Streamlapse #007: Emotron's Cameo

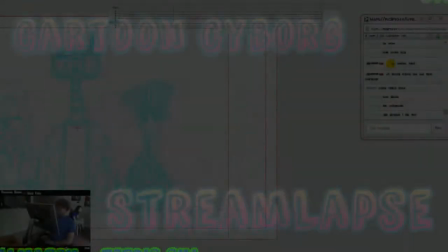What is up YouTube?
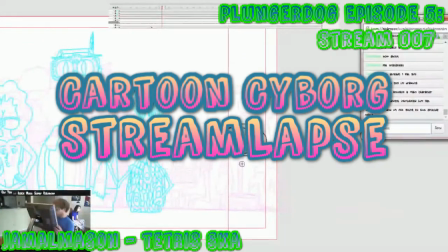It's another episode of the Cartoon Cyborg Streamlapse from J55555.
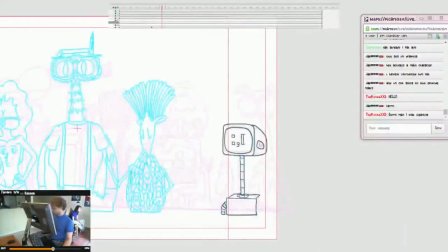In this episode I'm animating Emotron, which is a robot. He's actually going to be a main character in this series. But I'm just going to make him have a little cameo here and there until I actually introduce him.
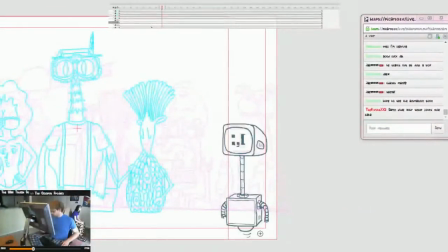The premise but behind this character is that he's a robot with emotions But the only emotions he's got are negative ones and he is the first artificial intelligence ever and Basically everyone just discounts that because he's just
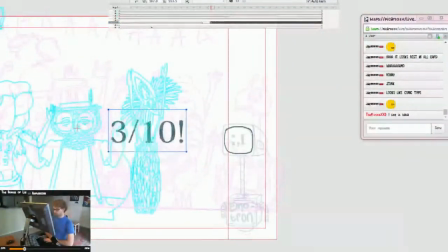such a drag to be around But this character's got huge potential and within the series
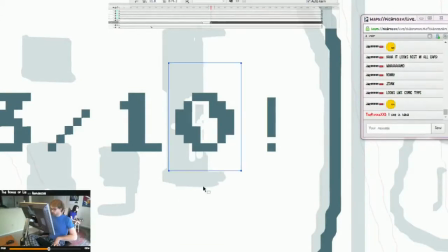They're gonna be using him for things like dimensional travel getting sucked into video games all sorts of stuff so this
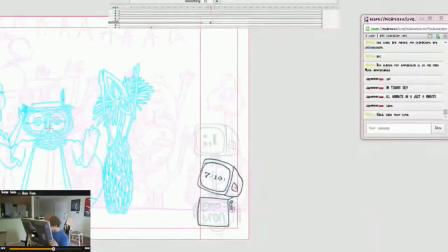is this is actually a really cool character in one of my favorite one but I hadn't introduced him yet so there's more to come another cool thing about this character is he basically goes through a whole shitload of transformations during the season and I believe this is
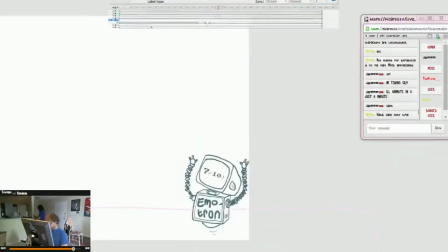his final transformation that I've designed this is this is future emotron
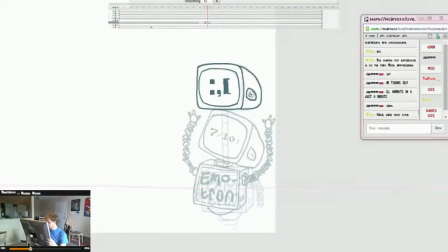he starts out as just basically a box that says emotron on it and he's gonna be getting upgrades as a series goes so I just thought that
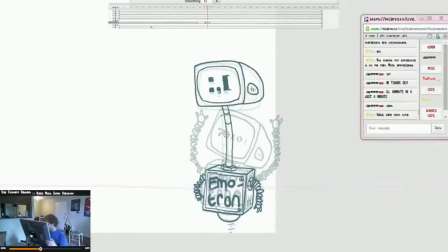was a cool character right now in this scene he's doing some some intense movement so I did some squash and stretch once his once his monitor hit his body and now I'm doing some easing out of that from because nothing just hit something and stops there's there's gonna be frames in between and
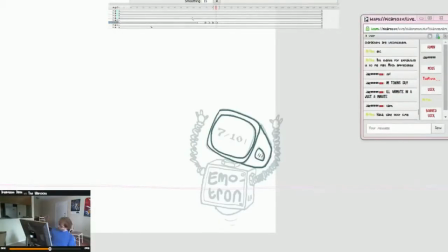after I I forgot what they're called. I guess they're called the resting frames, but those are important ones
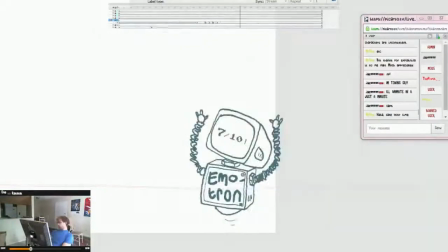So my idea was I would have him wheel out into the scene while everyone else is on their anticipation frames and
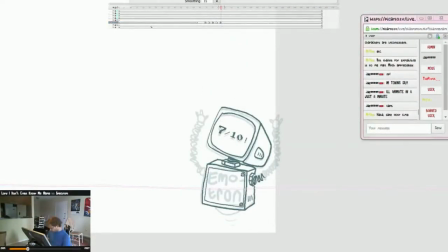As soon as everyone else starts reacting Emotron is going to give Gord a score of 7 out of 10 and start applauding a lot and I wanted the I wanted the clapping to be straight ahead. I wanted it all to seem all just organic and natural
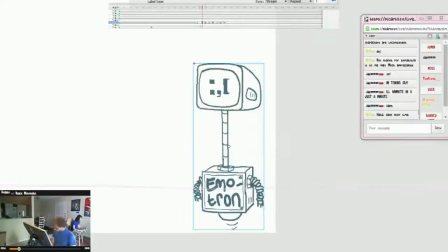But then I wanted to end it out in a loop so
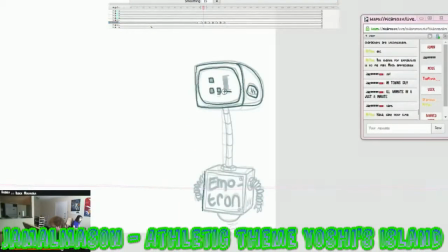the way I did that was I did a couple frames where he's just clapping and
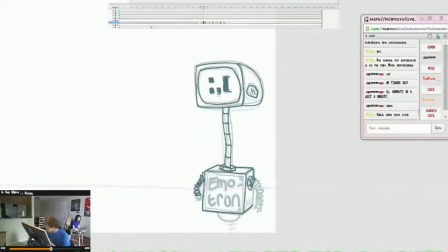acted like acted like it was just never gonna end and And then I took the first frame from that clapping after his anticipation frames where he started clapping.
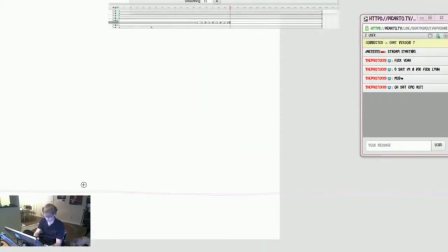And I put that frame at the very end of the cartoon and in between it until it
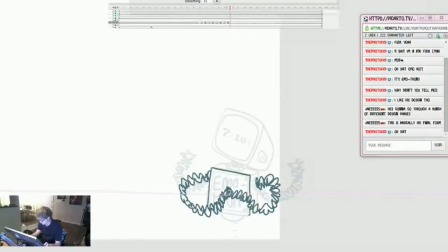looks like a solid loop without any jitter, stutter, unnatural things.
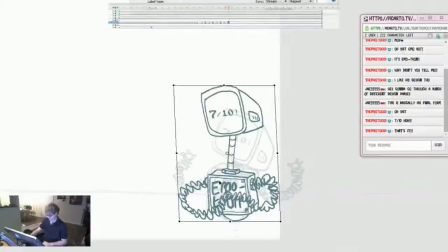I thought it was funny that he gave him only a 7 out of 10 because that's That's just about as positive as emotron can get
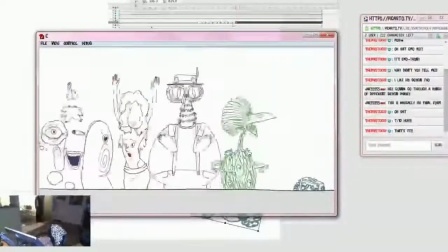and upside down it's Another thing let's go to some
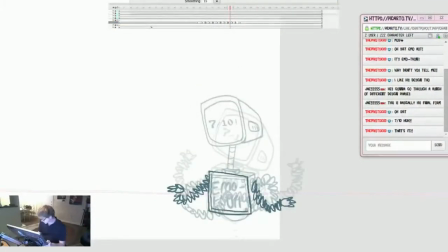Mr. Pucha Louise asks are you gonna make another game grumps animation? Um, I don't know man, probably, they're easy to make, so,
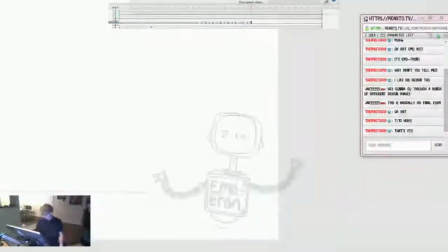I mean anything you don't have to work hard on, but you can animate, is a real plus on YouTube I think.
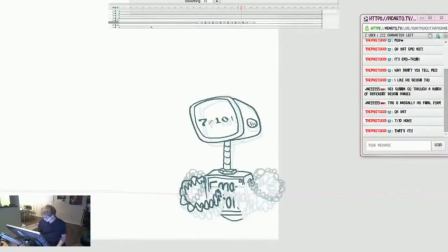I think it'd be beneficial for me to make another one, so I don't see why I wouldn't, because those are my most viewed videos at this moment, and people seem to enjoy them, They're not that they're kind of fun to make so I don't see why not I like I like game grumps. I still watch him
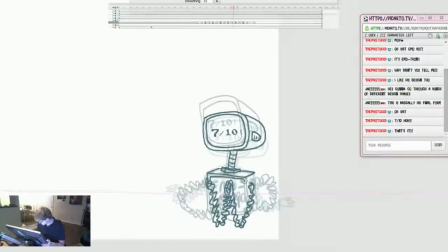That white kid jr.